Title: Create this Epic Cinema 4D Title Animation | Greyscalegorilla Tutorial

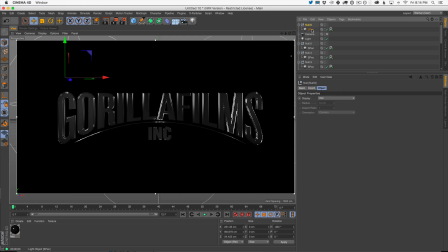(37:20)
So I'm going to come back to this render. I'm going to grab this spec light here. I'm going to move it. And I think we need more lights up in this area, up in this upper middle area here.
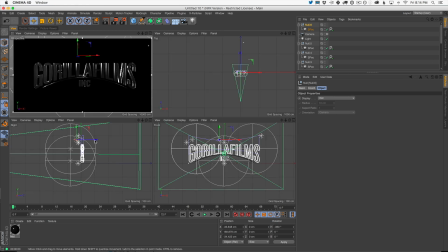(37:31)
And I think they need to be maybe further out or maybe not further out. I want more bling up top. This is getting lost in my render. So maybe it's just that, right?
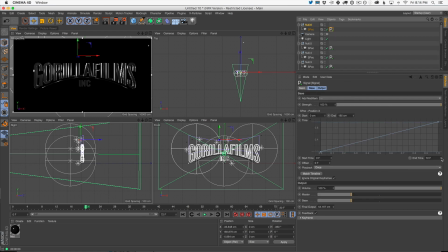(37:42)
So we have all these lights moving, and we also can, you know, do things like maybe slow this one down a little bit and make it not so linear.
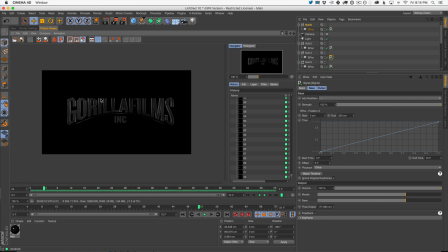(37:52)
But to me, that feels pretty good. So what I would do at this point is maybe either replace this or just do another render
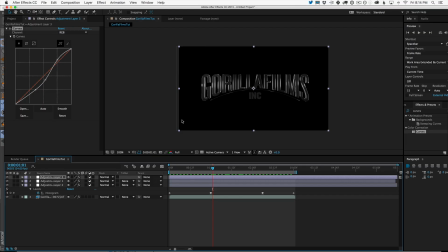(38:00)
and then import it into here to get that final look. So I want you to experiment with it.
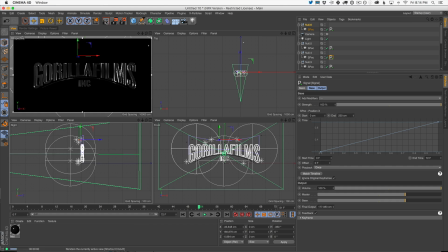(38:07)
To me, let's just do a quick render here and see what this looks like.
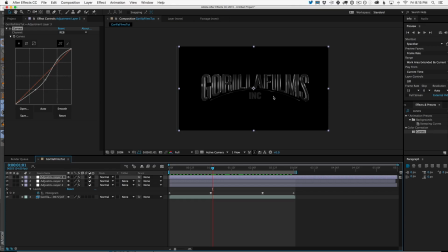(38:15)
And that already brightened that up. Now remember, this is much darker than this. And now that I look at it again, I want it back brighter a little. Okay. Now we can also, you know, put a little glow behind this to make it more readable. There's a lot of little tweaks we could do, but I think overall it turned out pretty good.
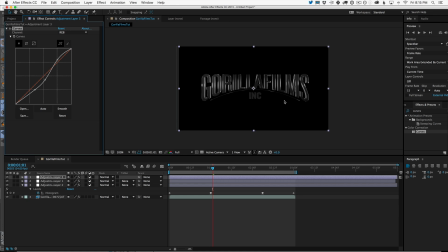(38:35)
Nice little title sequence here, and I think that'll be it.